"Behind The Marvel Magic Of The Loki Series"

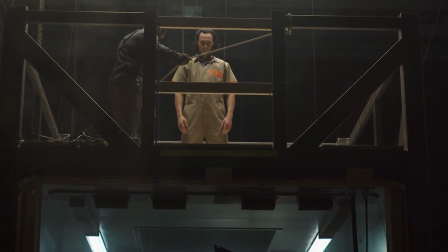(4:05)
Instead of using CGI and full green screen, the crew used an actual trapdoor for Hiddleston to drop down into,
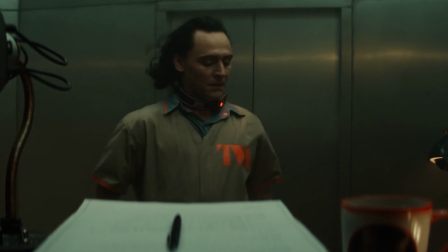(4:12)
after forcibly donning his bleak TVA jumpsuit. According to Tom Hiddleston, Richard E. Grant was the creative team's first and only choice to play the older variant of Loki.
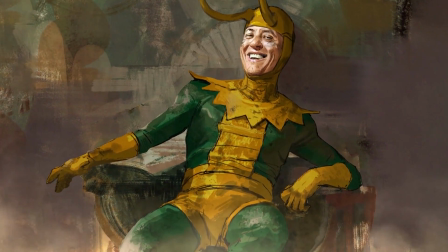(4:24)
In fact, the concept art even depicted Grant as the aging variant.
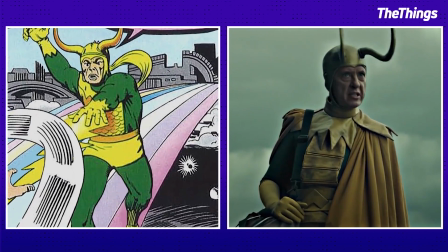(4:28)
Grant's bright yellow and green costume is actually inspired by the costume that Loki wore in the early comics.
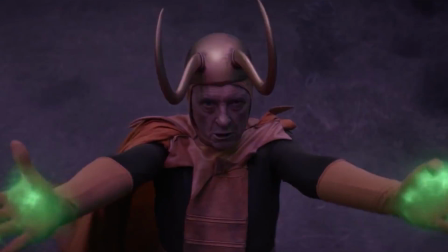(4:35)
Grant had to act out his magical powers that would be added later via visual effects.
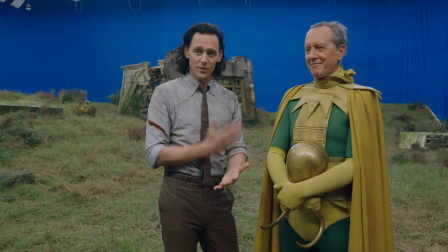(4:40)
There's only one person we thought of, and it was Richard. And if you'd said no, I don't know what we would have done, really.
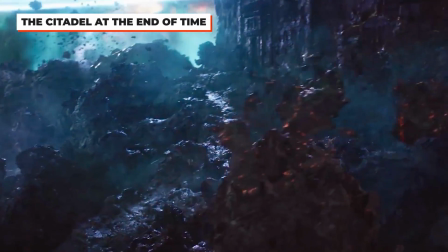(4:49)
The Citadel at the end of time, featured in the season finale For All Time Always,
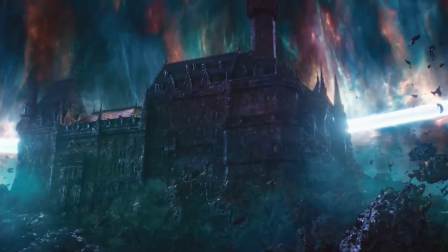(4:54)
was designed to look as if it was carved from the asteroid it resides on.
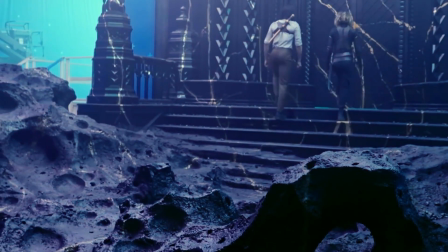(4:59)
Behind the scenes shots reveal that some of the looming Citadel was actually on set and not just CGI magic.
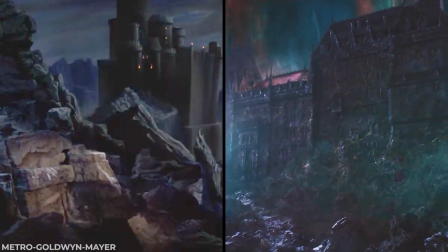(5:06)
The Wizard of Oz served as inspiration, with the vastness of the Citadel representing the loneliness of he who remains.
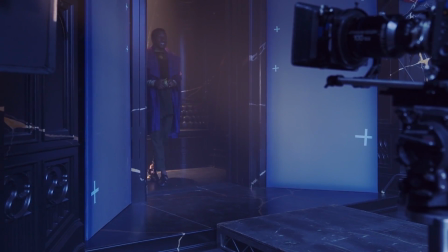(5:14) This is wild.
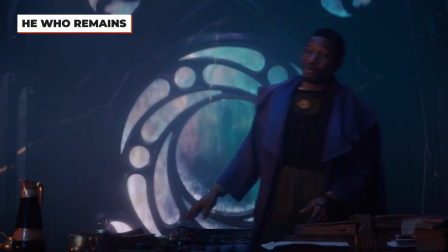(5:17)
One of the biggest reveals in all of Season 1 was easily the appearance of He Who Remains,
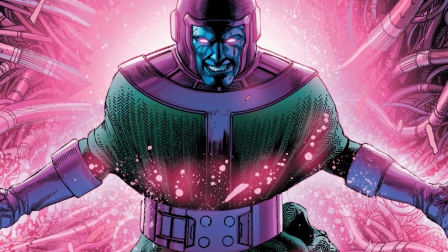(5:23)
who was in fact a variant of future MCU big baddie Kang the Conqueror.
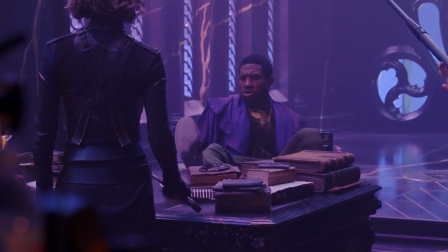(5:28)
Jonathan Majors had actually joined the cast during the last week of filming, with Heron assisting with the casting.
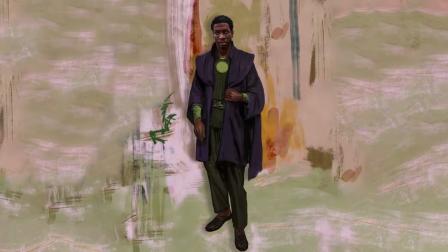(5:34)
Majors' costume for He Who Remains is made to look like it comes from various different time periods.
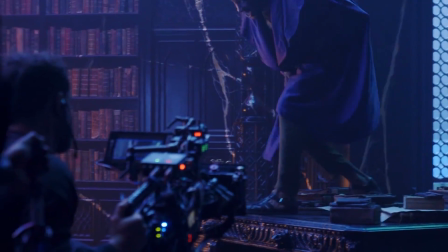(5:40)
There's a Victorian cape, the shoes of Genghis Khan, and the pants are from Mongolia. You know, you just mix and match it together and it informs the character. Time travel is a key component in Loki,
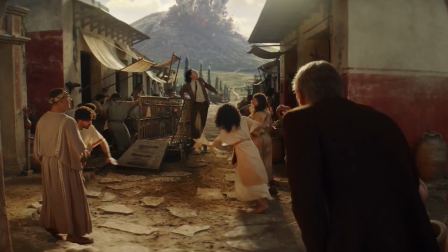(5:52)
and one of the most prominent places in time Loki takes us to is the doomed city of Pompeii in episode 2.
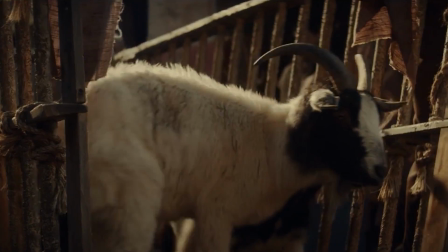(5:59) We are from the future, right?
This sequence, while not a lengthy scene,
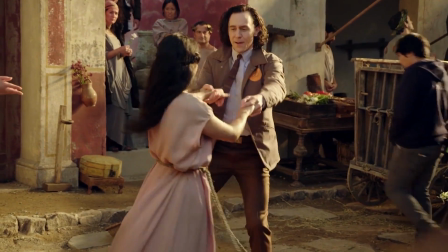(6:03)
still required the series' creative team to build a small set resembling the city from props, costumes, and even live goats.
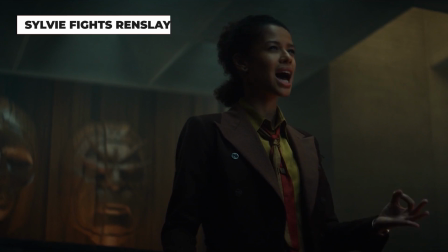(6:13)
Renslayer and Sylvie are two of the biggest driving forces throughout Loki, and their fight scene at the end of episode 4,
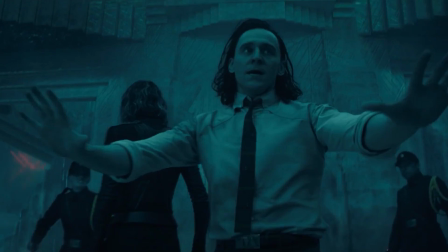(6:19)
the Nexus event, was one of the most memorable fight scenes in all of season 1. Gugu Mbatha-Raw revealed the distinct differences between the two characters' fighting styles.
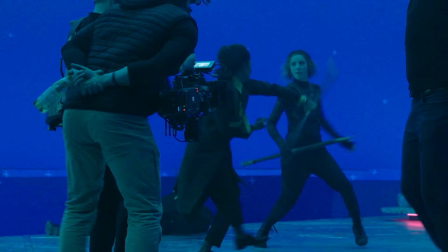(6:30)
Renslayer is much more of a tactical force, a trained soldier and rule follower.
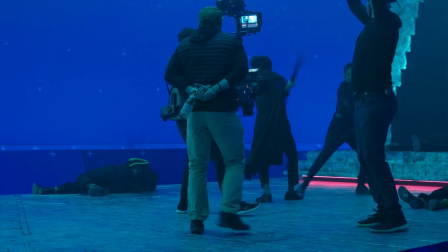(6:35)
Meanwhile, Sylvie is more of a streetwise character who likes to go off the books.
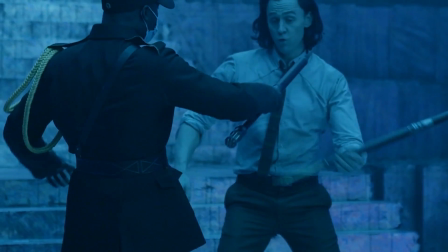(6:40)
Even Loki himself has a different kind of fighting style, which is much more elegant and performed in a ballet-like fashion.
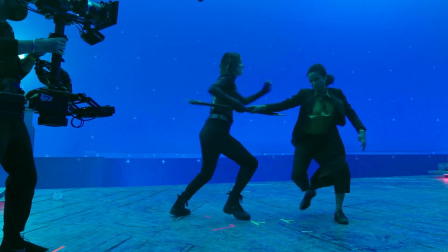(6:46)
The stunt team worked hard to make sure that the fight scene would make sense for the overall story, and if it would fit the characters we've come to know and love.
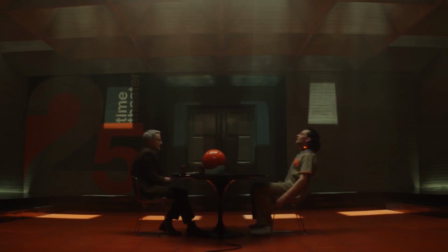(6:55)
Oh wow, this woman can fight. The time theater scene in episode 1 between Loki and Owen Wilson's
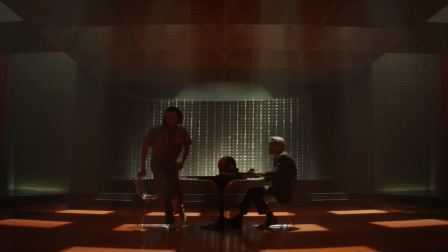(7:03)
Mobius is one of the more emotional and character-driven moments in season 1. As a newbie with the MCU, Wilson didn't know much about the character of Loki,
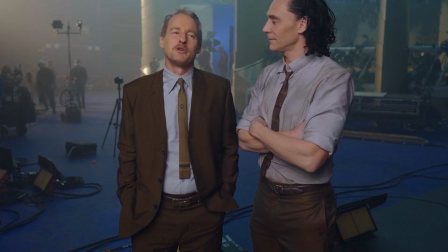(7:13)
which led Hiddleston to give him the background he needed to know about the character. This was nicknamed the Loki Lectures by Hiddleston.
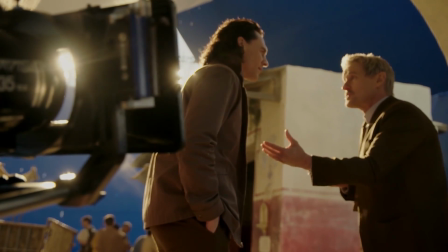(7:20)
Wilson noted that these talks would often work its way into the show's dialogue.
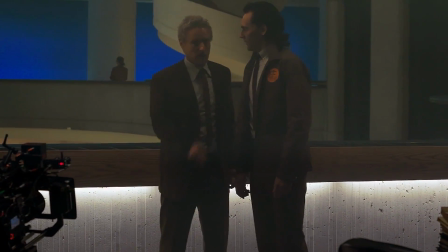(7:25)
Since Marvel is privy to secrecy in all of their productions, Wilson and Hiddleston didn't know what they were watching in the sequence,
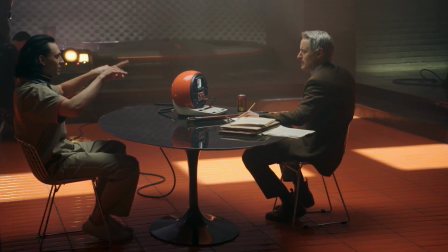(7:33)
with the director having to tell Hiddleston the setup so he could recall the scenes from the past films.
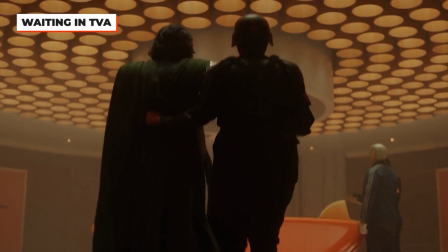(7:39)
The waiting room set in episode 1 may have been a simple set, but it was a favorite among the cast and crew.
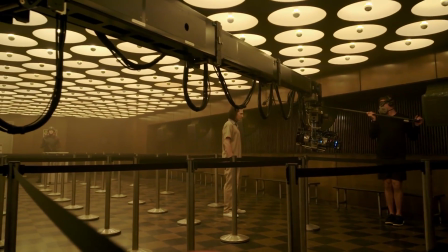(7:46)
The set was designed to look compact, tight, and claustrophobic.
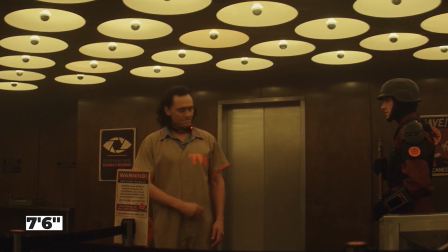(7:51)
The ceilings were only 7 feet and 6 inches from the ground, not giving Hiddleston too much headspace.
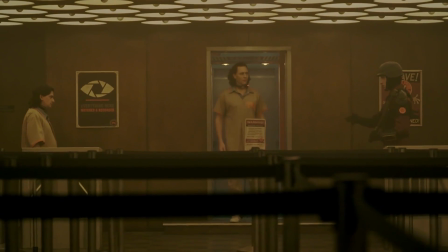(7:57)
The circles on the ceiling each had a light bulb with a chrome tip, almost like eyeballs watching over Loki. Is one of our simplest sets, and yet it's a lot of people's favorite.